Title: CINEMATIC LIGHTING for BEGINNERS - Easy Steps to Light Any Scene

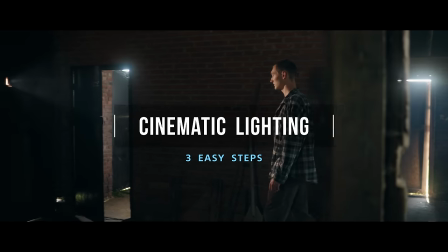[0:00]
In this video, I'm going to share three easy steps for cinematic lighting in any scene.
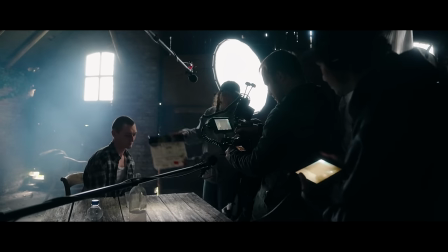[0:05]
Call it a recipe or a formula, but if you constantly find yourself not knowing where to start or just generally feeling unhappy with your lighting setups, this is it.
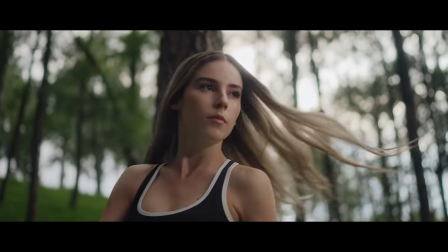[0:14]
Whether you're shooting outdoors in natural light, using one light or setting up a bunch of lights,
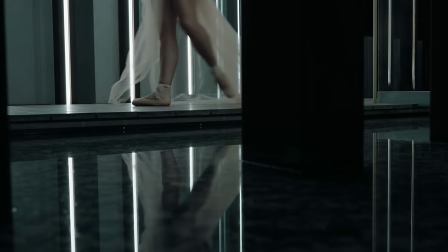[0:19]
regardless of your budget, these steps will instantly raise the production value of your films.
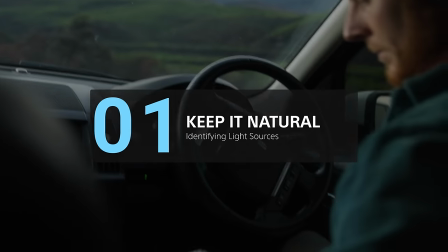[0:24]
Step number one, keep it natural.
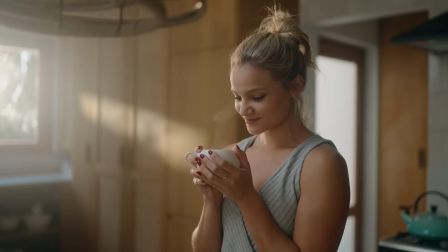[0:26]
With lighting, the goal is always to make the scene look and feel like no lights were used the only way to do this is to use lights from angles that
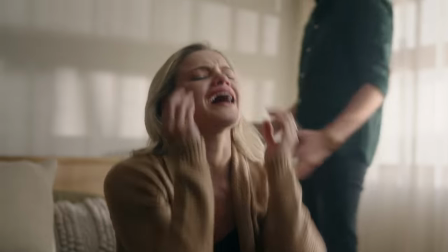[0:34]
make sense to the viewer in other words using the light sources that already exist in the scene and motivating them towards a more
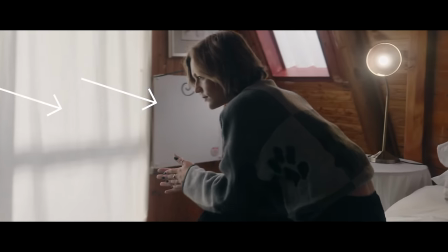[0:41]
flattering image before you start setting up lights ask yourself where is the light already coming from naturally is it coming from a window a door a lamp perhaps
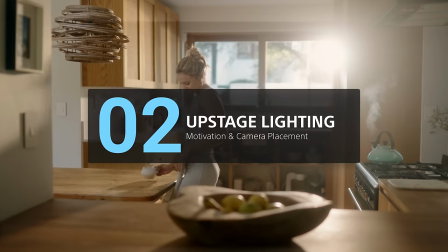[0:50]
once you've identified your light sources it's time for step two upstage lighting this is by far the most popular technique used in cinema and commercials
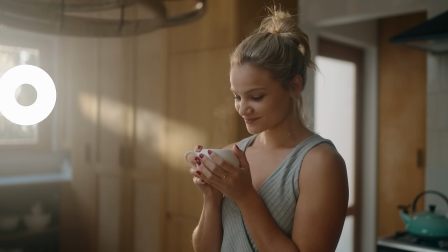[0:59]
also referred to as shooting backlit. Find the brightest light source in your scene and put your subject in front of it.
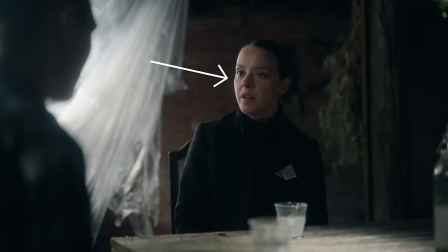[1:05]
The light source doesn't have to be directly behind your subject but the more important
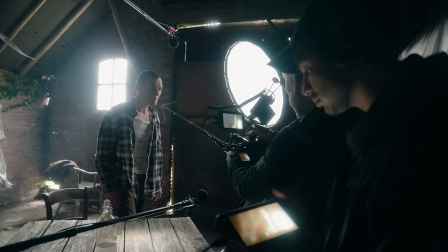[1:10]
matter is your camera placement and the goal here is to shoot from the shadow side.
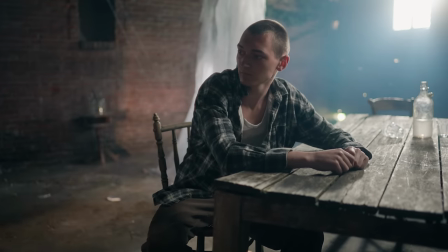[1:15]
Let's look at a few examples.
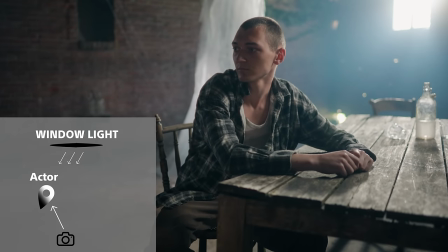[1:16]
In this scene the brightest source is the window and the camera is placed on the shadow side of the face shooting towards the light in this case
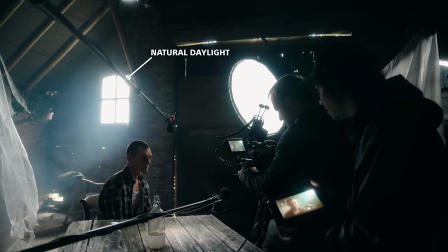[1:24]
we have 100 natural light coming through the window at the right angle but most of the time you'll have to motivate the natural light from outside
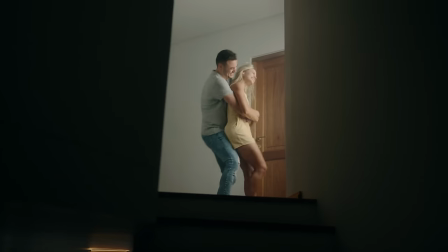[1:31]
first with a brighter led shining through the window giving you more control and consistency next we have this lamp the only visible light in
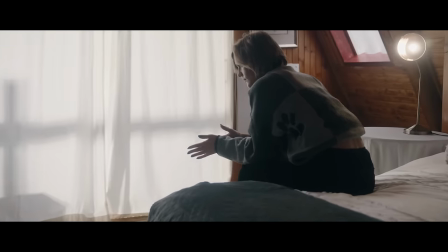[1:39]
the scene coming from behind with the camera shooting from the shadow side even if the camera is moving i'm starting from the shadow side for the majority of the
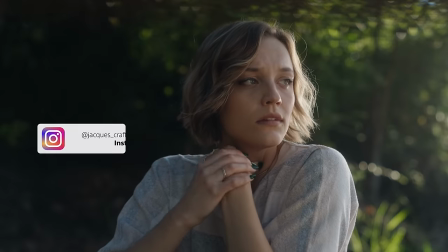[1:48]
shot and we have the bright source coming from the curtains the same goes for shooting outside in natural light when comparing these two frames the
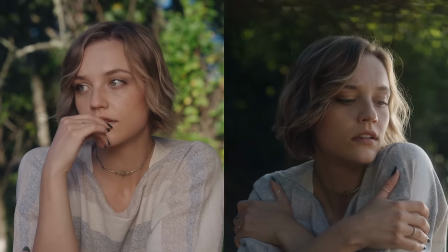[1:55]
one on the left feels flat and boring and the one on the right has a lot more depth that's because of this gradient going from bright to dark
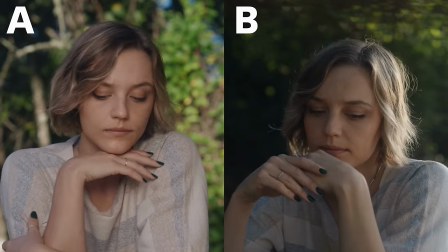[2:03]
into the shadows with a rim light creating separation from the background in frame a shooting with the sun directly from behind is filling in all the shadows
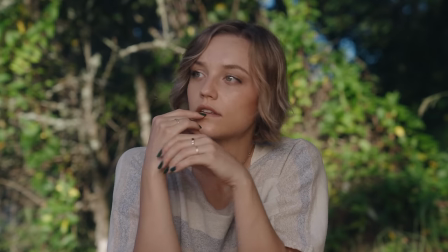[2:12]
and even with shallow depth fulfilled it still feels flat turn it around
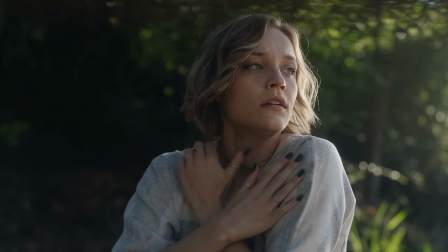[2:16]
shooting into the direction of the sun and immediately things change the brightest source
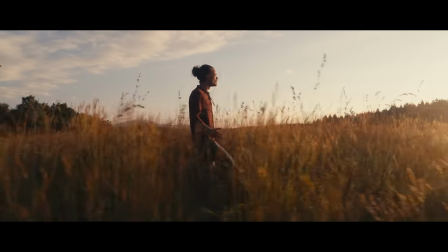[2:21]
doesn't have to be exactly behind your subject you just want enough shadows to make the image pop this approach is so powerful that i plan most of my
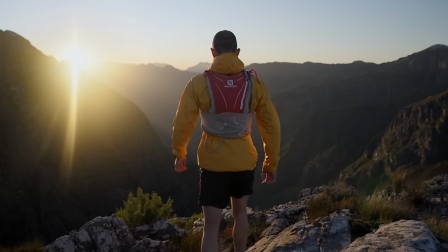[2:29]
outdoor shoots around when the sun will be behind my subject usually the first or last two hours of the day shooting into a brighter source
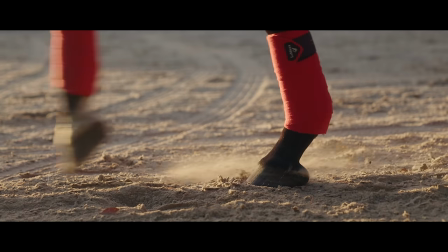[2:36]
also illuminates certain elements better like dust steam smoke and light rays
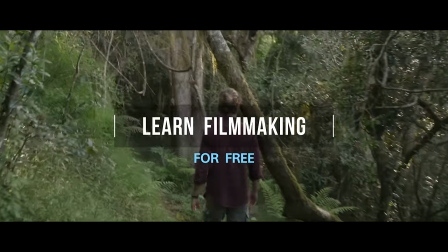[2:42]
before I carry on I want to take a moment and tell you about a free learning platform for photographers and filmmakers.
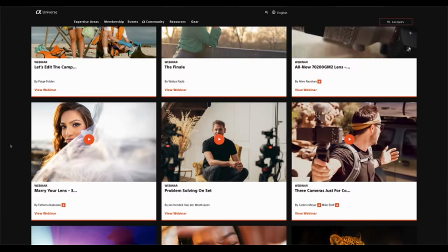[2:49]
Yes you heard right it's free. The Alpha Universe is flooded with educational content from a variety of talented creators
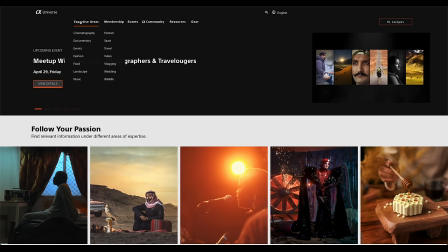[2:56]
from all genres and I often share tutorials exclusive to the platform. Check out my link in the description below for more info.
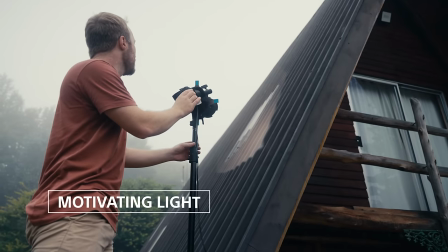[3:03]
Now to motivate different light sources starting outdoors in natural light.
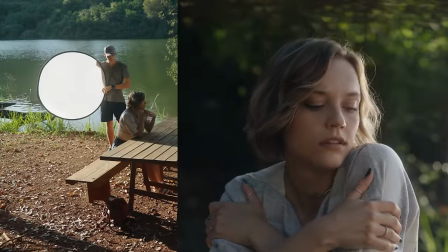[3:08]
The first thing I did was to diffuse the backlight hitting kristin a simple five in one reflector does the trickier but on bigger sets i like to use a
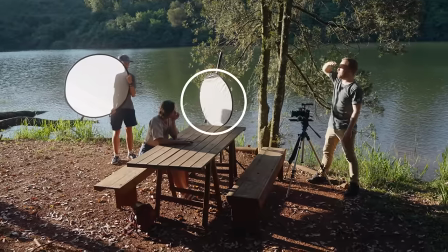[3:15]
scrim gym usually an 8x8 to motivate the sunlight i'm using another five in one reflector on the white side to bounce full into the
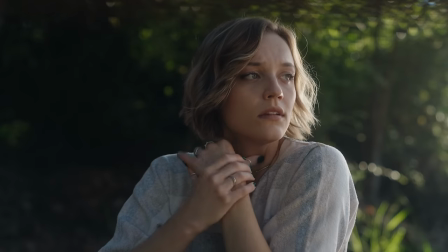[3:23]
face but the most important part is the angle where it's coming from and this is the crux of upstage lighting a common mistake
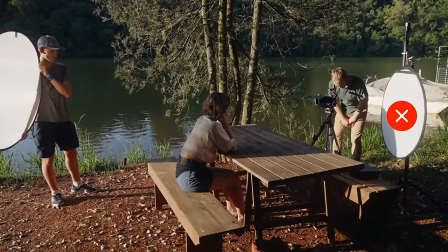[3:31]
would be to take the reflector and put it on the opposite side of where the sun is coming from to fill in the shadows but now it just looks unnatural
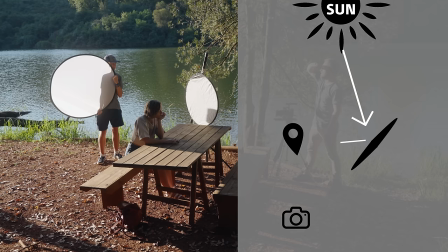[3:39]
what you want to do is angle it from the same side as the sun and only fill in the side of the face where the sun is coming from creating
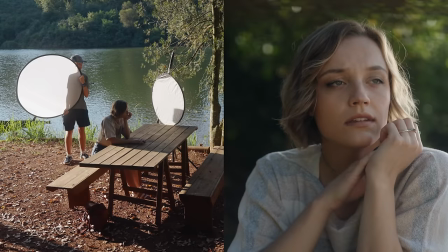[3:46]
a gradual roll-off into the shadows in the first test we were also getting a natural full bouncing from the table so i
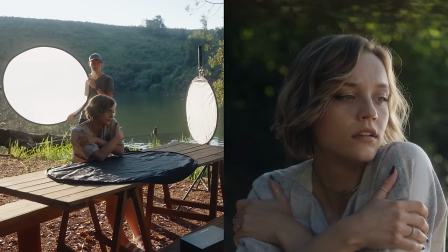[3:53]
added the black cloth from the 5-in-1 reflector as a negative full to protect the shadows removing full is just as important as
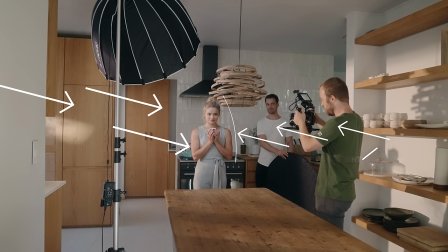[4:00]
adding full so if you're not getting that gradual roll off from bright to dark it helps to try and remove some light on the shadow side like we did
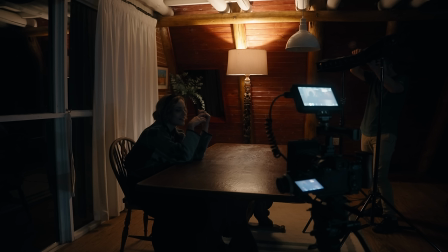[4:07]
in this example in the kitchen going indoors to motivate the lamp i put the fill lights on the same side as the lamp but at an angle to wrap
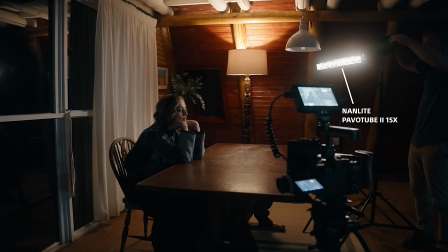[4:15]
around gradually into the face here i just used two nanlite barber tubes an easy affordable setup i put the grid attachments on to keep
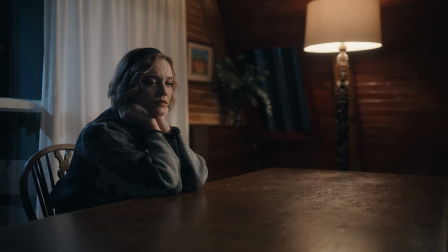[4:23]
the light from spilling all over the room and to keep the ambience of the lamp intact looking at it without grids you can see why it's important
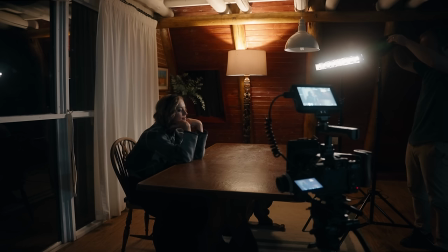[4:31]
to control the light to keep the scene natural the first tube is set at a brighter intensity with the second tube a bit lower to help
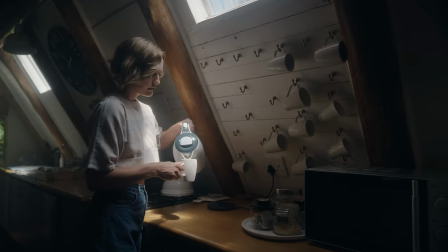[4:38]
with a gradual fill when lighting a scene it's super important to always start with your whites because your first objective is to light the
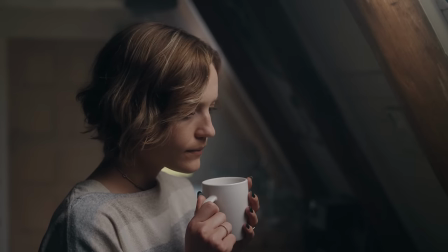[4:46]
overall space and not the face as i move in for a close-up i now have the opportunity to soften the light on the face by using a diffuser
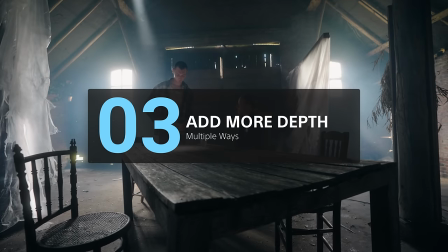[4:54]
because it's not visible in the frame moving on to step three adding more depth there are multiple ways you can spice up a scene but first
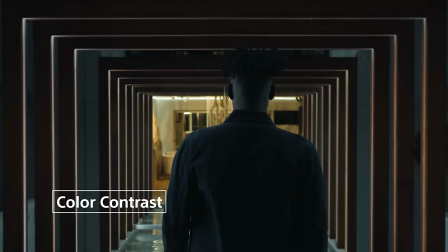[5:02]
let's start with color contrast this is achieved by using different temperature lights for example here we have the warm light coming from the lamp with a cooler
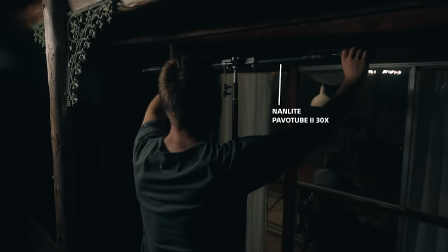[5:10]
light emulating moonlight coming from the back in this case i just used two power tubes one for the back and one for the
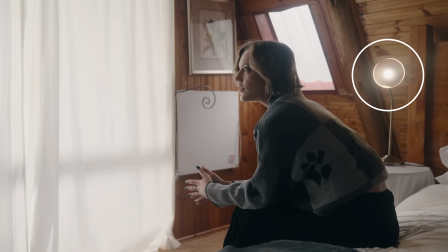[5:16]
window and then here we're using the lamp a practical that already exists in the scene to create a nice warm rim light.
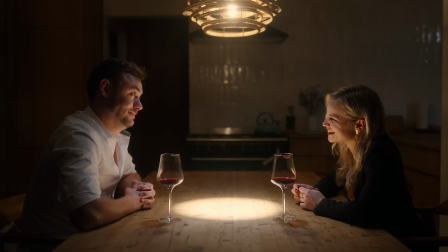[5:23]
It doesn't always have to hit your subject directly, like in this example, where we have a warm tungsten feel with a cooler white light in the background.
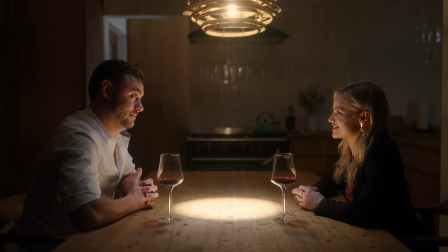[5:30]
You can add texture to your scene by lighting up certain areas with practicals,
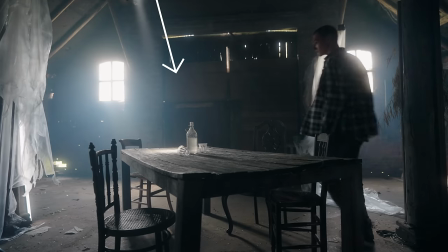[5:35]
like this lamp creating two different colors, or by using a focus light where it looks like the sun's coming through a hole in the roof,
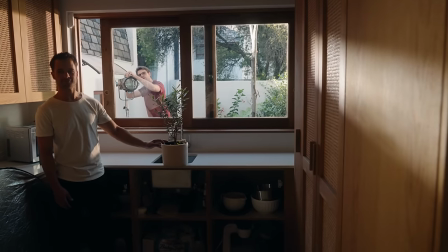[5:42]
or in this example where the projector attachment is creating a streak of hard light.
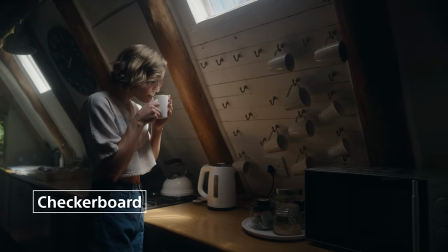[5:46]
The checkerboard is a great way to achieve even more depth and involves contrast between the brightness in your scenes.
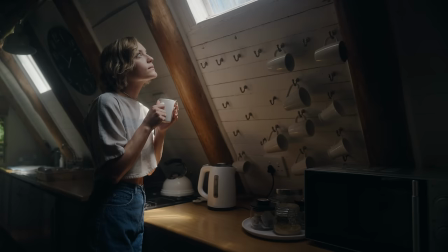[5:53]
Most prominently seen in this example where you have bright dark bright dark.
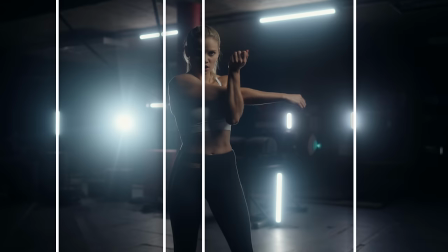[5:58]
I use this method mostly for indoor scenes with dim lighting setups to create more mood.
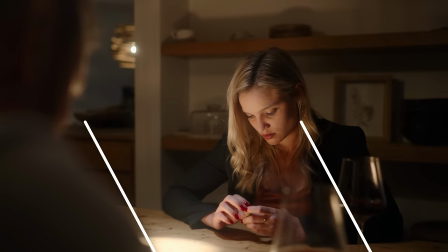[6:03]
For example in this shot the lighting enhances the tension in the room. Next you've got reflections.
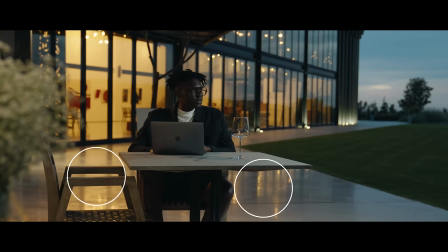[6:08]
Shooting into surfaces that reflect light automatically creates more depth and I'm always searching for a frame where i can utilize this and then one
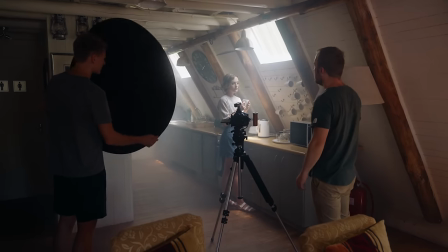[6:16]
of the best ways to create more separation between your subject and the background is to use a hazer i use this on most of my film sets and even
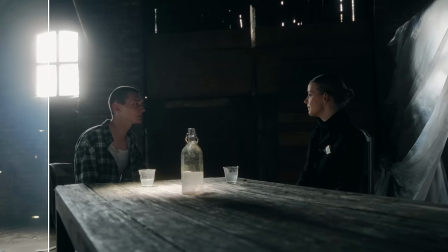[6:23]
if you don't own one it's usually pretty cheap to rent looking at the before and after you can see how the haze softens the background automatically drawing your
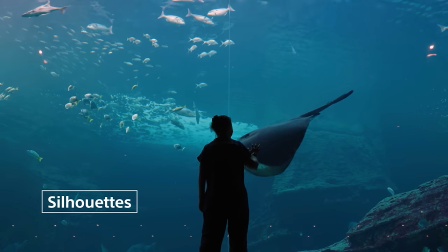[6:31]
eyes more to the subject shooting silhouettes is also a powerful way to separate your subject and if used in the right context you don't need
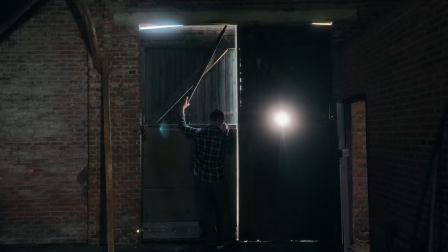[6:39]
detail in your subject since the movement tells the story once you see these elements in cinema you won't be able to unsee it if you have any more questions feel free to drop it in the comments below and i'll do my best to answer thanks so much for watching and I'll see you on the next one.